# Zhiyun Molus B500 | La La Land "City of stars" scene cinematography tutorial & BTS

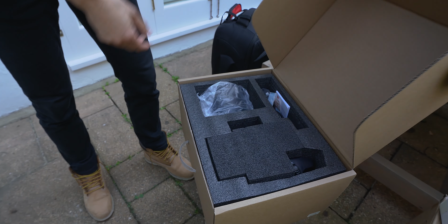[4:02]
We're gonna start with the
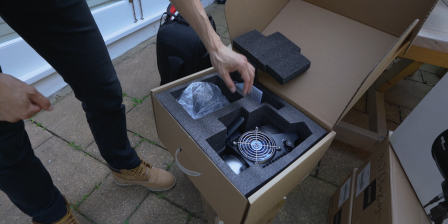[4:04]
B500 in one of the bedrooms to light up the whole place so we can actually see what we're doing and you will see how powerful they are.
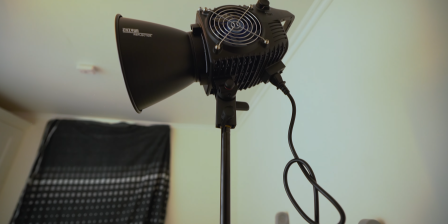[4:12]
It's a bicolor light series.
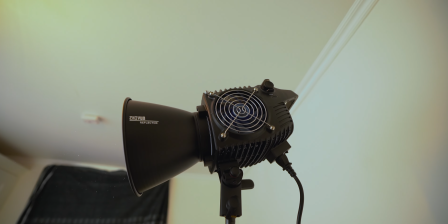[4:16]
It goes from 2700 Kelvin up to 6500 Kelvin.
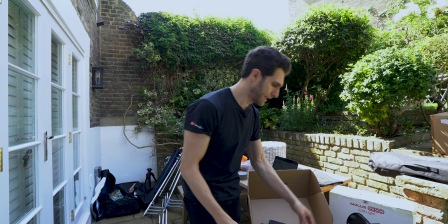[4:22]
So again, you can reproduce the daylight in all the different shades, and it's a beast. Look at this. Here's the 500 industrial design. We're gonna use some C-stands because, guys, come with me.
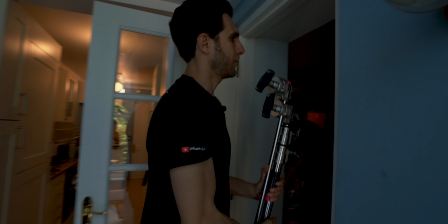[4:36]
I show you what's happening here. So we have a voile curtains at the back,
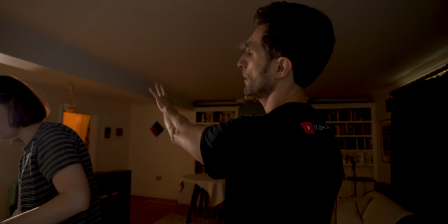[4:41]
which is a white transparent curtains at the back of the piano, as you can see in the original film,
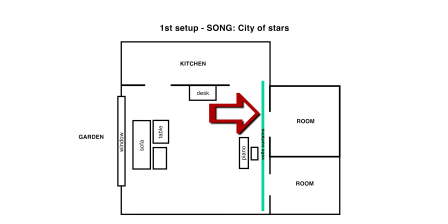[4:49]
through which the green light will go through. Right, so we put a B500 in one of the bedrooms.
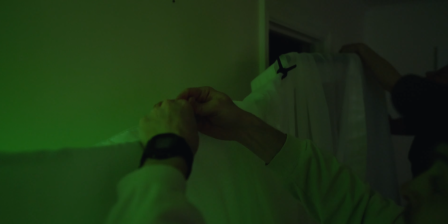[4:55]
That would be one of the key lights in green.
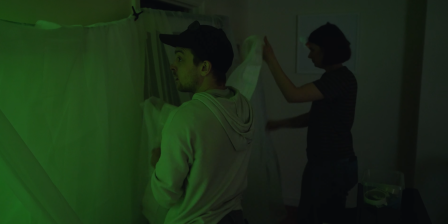[4:59]
But the C-stands are useful for us to hold the actual curtains, which Sophie are unfolding for us.
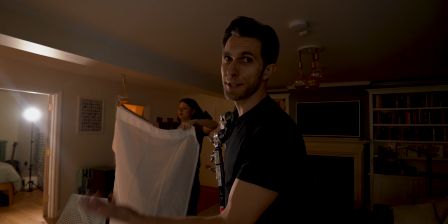[5:07]
They're quite nice. Also, the curtains will diffuse the light, so it's another layer of diffusion.
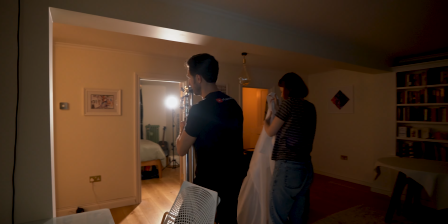[5:12]
And let's see how that works. It's going to take us a while. But C-stands are very strong usually, as you can see.
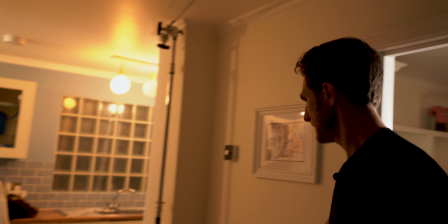[5:18]
We have two B500 at the moment.
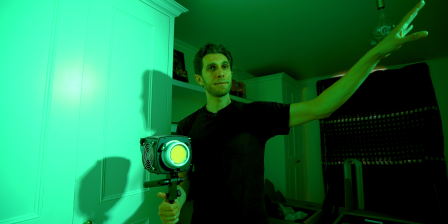[5:22]
One right here with green gels, because they're going to recreate that moody,
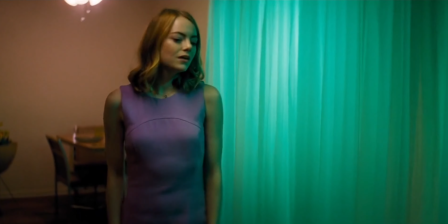[5:28]
kind of teal, green shade at the back of the curtains you have seen.
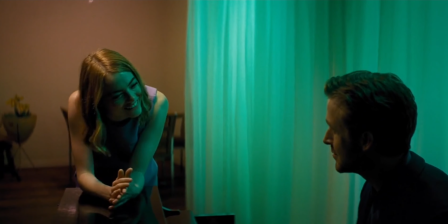[5:32]
I'm going to put the second B500 in the next room, and then we're going to start with the key lights in the actual room.
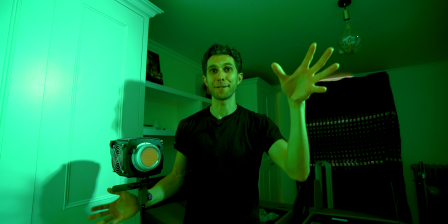[5:39]
But we need to figure out if the curtains actually are working properly.
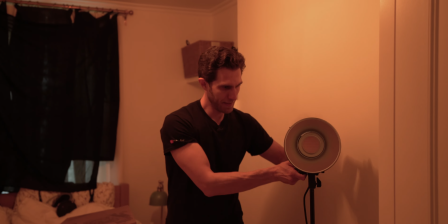[5:43]
Second B500 in the second bedroom. See, it's facing down like 45 degrees.
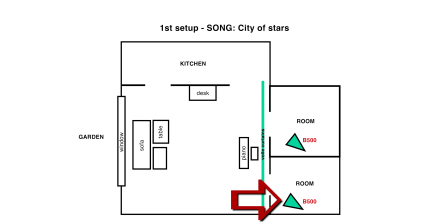[5:49]
We're going to pull these up as high as we can. So hopefully it will be behind the frame of the door,
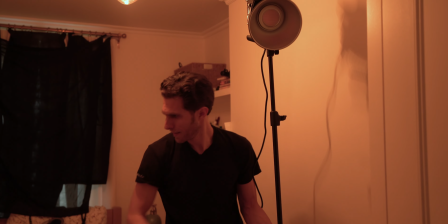[5:58]
which we're going to use as a blocker anyway. And then we have the gels, green gels with a metal peg.
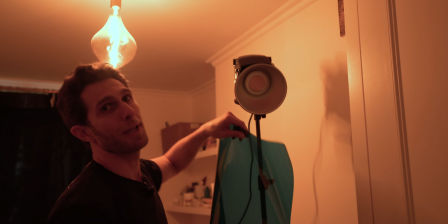[6:06]
You don't want to use plastic if you can. And if you can, buy the high temperature gels, which I haven't.
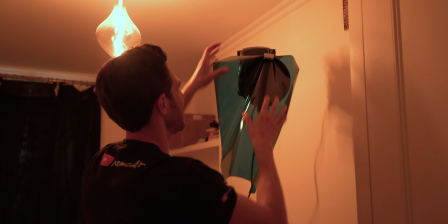[6:14]
So, there you go. Let me try to turn it on. Mind your eyes, Joe.
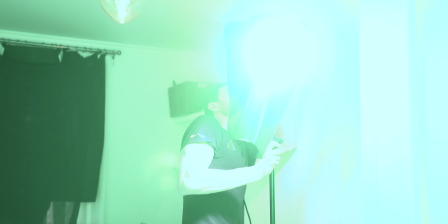[6:21]
Oh, beast mode. And we're gonna go down to, let's do 5% actually.
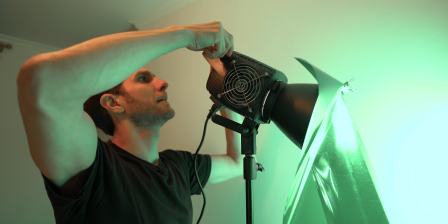[6:29]
And as you can see, when I change the temperature, the green is changing as well, right?
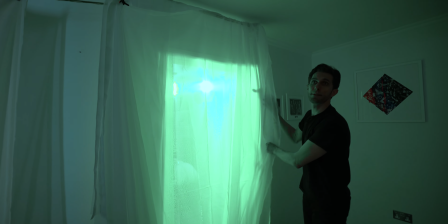[6:37]
And we might need to go up to 6500 because it looks more like a teal.
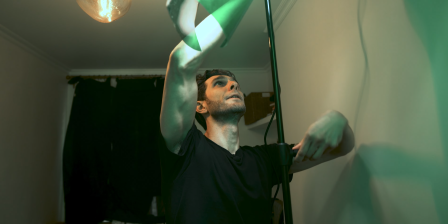[6:45]
There you go. I like these stands, Joe Almond. Manfrotto, professional stuff.
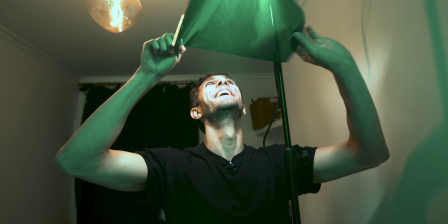[6:51]
It's not Amazon Basic as I do. Yeah, it could be out of frame, dude, right there.
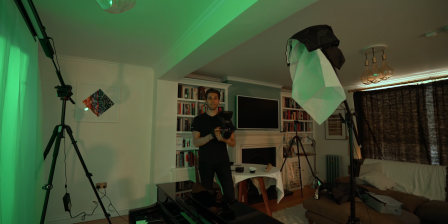[6:59]
Okay. If you stay a bit lower. Okay, guys, so we are struggling with the stands.
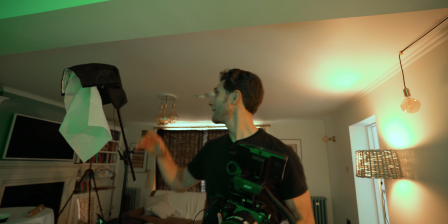[7:05]
Some of the stands are too low, so they are in two frame, like our key light and the headlight at the back.
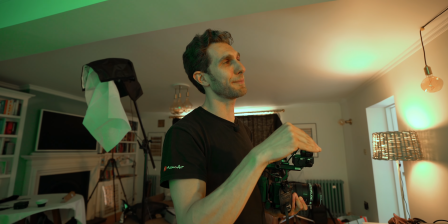[7:11]
So we might need to keep the shot a bit lower, which is still okay in terms of direction.
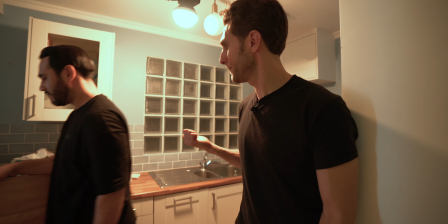[7:17]
Yeah, we're gonna cut some salami at the moment, and then we get back rolling.
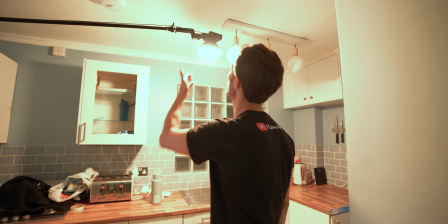[7:22]
So shall we talk about lights? We got an X100 here.
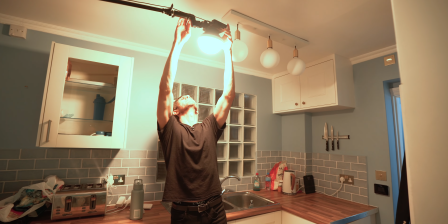[7:27]
This is a 2700 in terms of temperature.
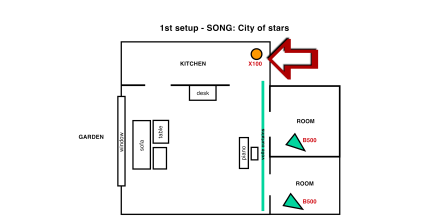[7:31]
Do you know the power? Power? I'm not sure. We're gonna move it anyway.
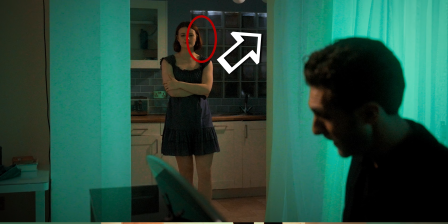[7:38]
We're gonna tell you anyway. So that's the headlight. 50% of the headlight behind Sophie.
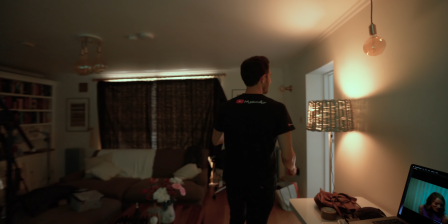[7:44]
There you go. Then we have, come here, we got a G60, which we're using as a practical light,
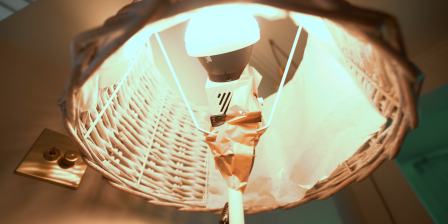[7:54]
2700 Kelvin in there, with a silicone softbox, like a dome, tiny dome.
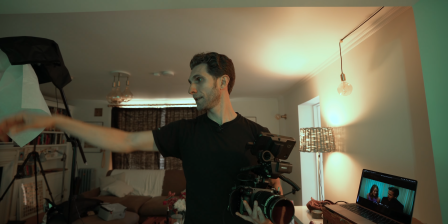[7:59]
The ones at the back are 6500 with the green gel, and we got two lights actually, plus one in the middle.
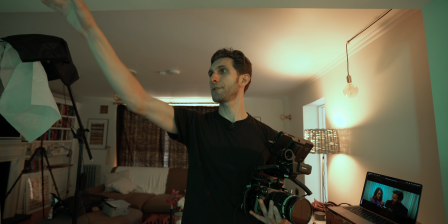[8:08]
So in total for now, 1, 2, 3, 4, 5.